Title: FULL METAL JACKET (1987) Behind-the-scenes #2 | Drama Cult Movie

Stanley didn't like to travel, and he wanted to do this film here. I mean, most directors would have gone to the Philippines or do something like that.
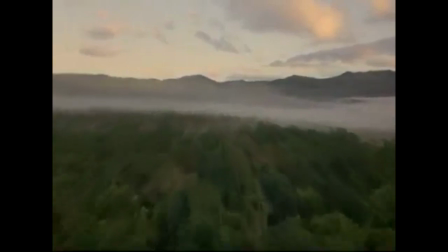24s
Well, that was not an option for him. It seemed to be a preposterous idea to make a Vietnam movie in East London,
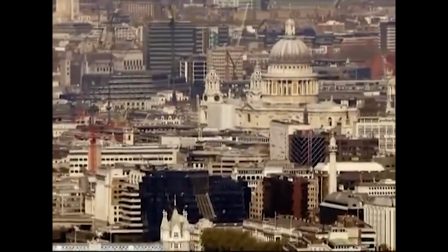30s
but Kubrick had a bunch of reasons for shooting his films in England, the principal one being that he didn't like to do anything more than 10 miles from his house. The last time Stanley left England was to go to the premiere of 2001 in New York, and then he sailed. One of the biggest reasons he did the film was because there was this gasworks,
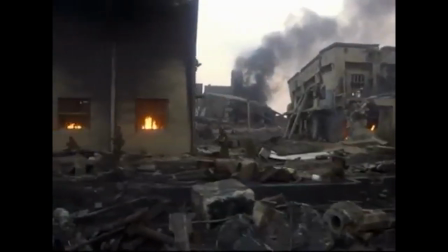47s
this abandoned gasworks in East London called Becton, and they were about to destroy it.
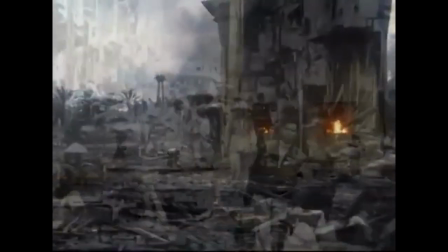52s
But it had the same, or very similar, French architecture to the city of Hue. And we got the permission to topple buildings because it was derelict anyway.
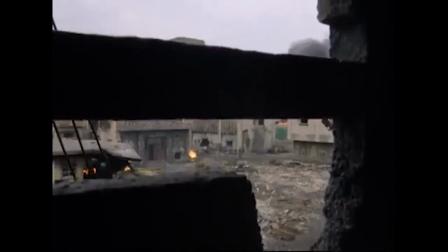65s
That hasn't been used since after the First World War. Anton First, who was the designer on it, just went round the place and said, well, if we cut away these pillars on this building, it'll fall over on its side, sort of thing. And hey presto, they did. And the building, sure enough, fell over. You know, it was fairly straightforward. Apparently, it was quite hairy when they were doing it. The story goes that Stanley wanted to dynamite some of them, but they wouldn't let him. And what he would do is, in order to make it look even more like Vietnam, he flew in a bunch of palm trees.
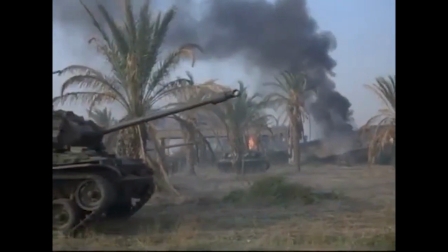101s
By adding the palm trees, you really did get the sense of it very quickly that you were over there. And I think they did a tremendous job, because most people don't believe that this was all done in East London, of all places, yeah.
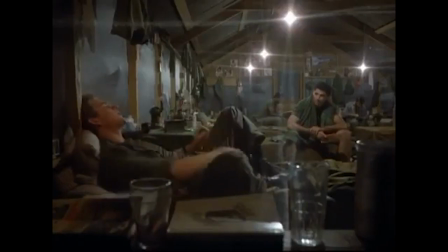123s I'm fucking bored to death, man. I gotta get back in the shit.
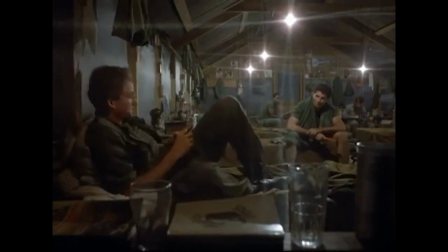129s I ain't heard a shot fired in anger in weeks.
During the filming, I asked, how's this gonna go? This is gonna go slowly. And it was something none of us were used to. I don't think you can make films as well as Stanley does without taking that long. I just don't think you can. Originally, I was hired for 18 weeks, and of course, I knew it wouldn't be 18 weeks. It never is.
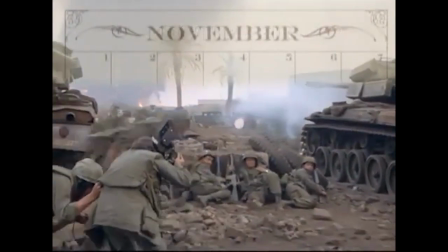154s
I think he hires everybody for 18 weeks, and then it just goes over and over. I believe it was about 17 months.
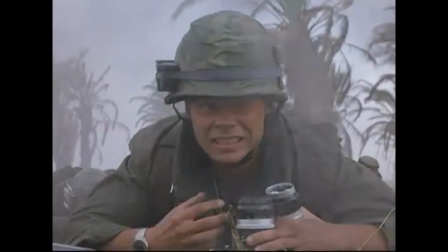161s
I was brought in on the very first day, and I left on the very last day. 4 months longer than tour of duty. It wasn't going to be the short time tour of duty. It was going to be, you know, potentially years off your life.
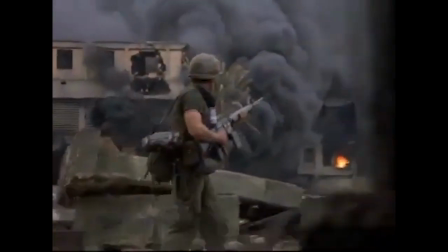173s
And he was going to put you through hell, you know, in his own inimitable way. You just didn't know when it was going to end. It was mainly around the sequence where 8-Ball and the Doc get shot by the sniper. I know that Dorian stayed laying in the mud for a very long time.
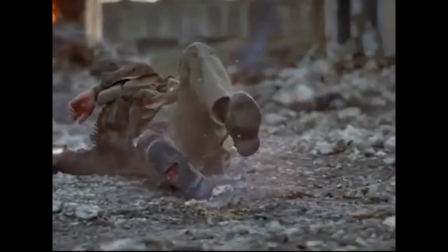We're on that wall for a month doing that scene, from the time we arrive to the time we all get across.
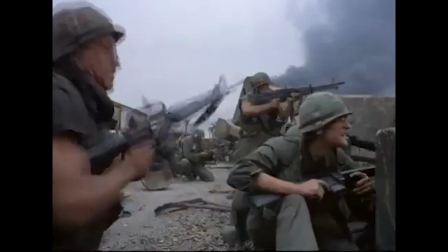207s
That sequence kept us pinned down, literally, because every time they blasted the sides of the buildings,
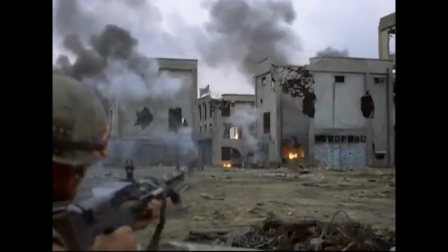214s
all the bullet hits had to be reset, and it took them about 2 or 3 days to reset all the bullet hits.
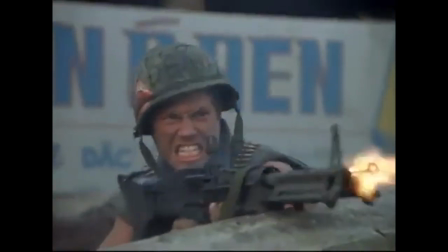219s
The concussive effect that I got from those buildings, I had never experienced. And I had earplugs in, the whole thing,
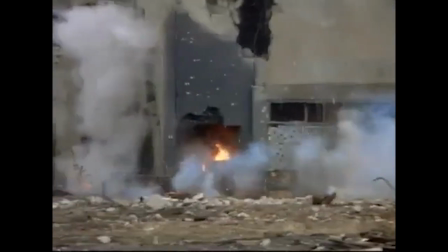226s
but just the explosions were so powerful that they would pound into my eardrum.
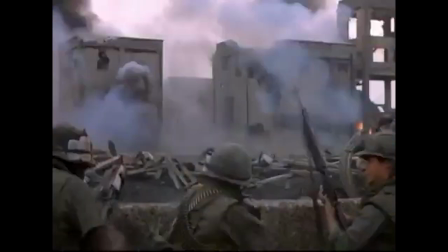233s
And I could only imagine what the real sound of real guns, close range, real bombs, and those things were like. All the actors, I think, were, to a man, very, very brave, because Stanley put them through it. He really did. The more that the actors are thinking, you know, when is this going to end, the more like the guys in Vietnam they become.
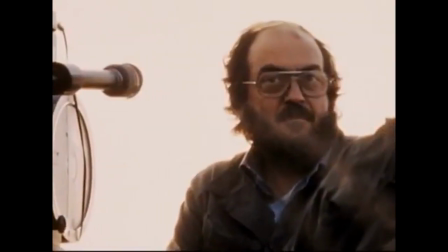256s
None of this is lost on Stanley. He knows what he's doing, a very, very clever crafter of actors' psyches.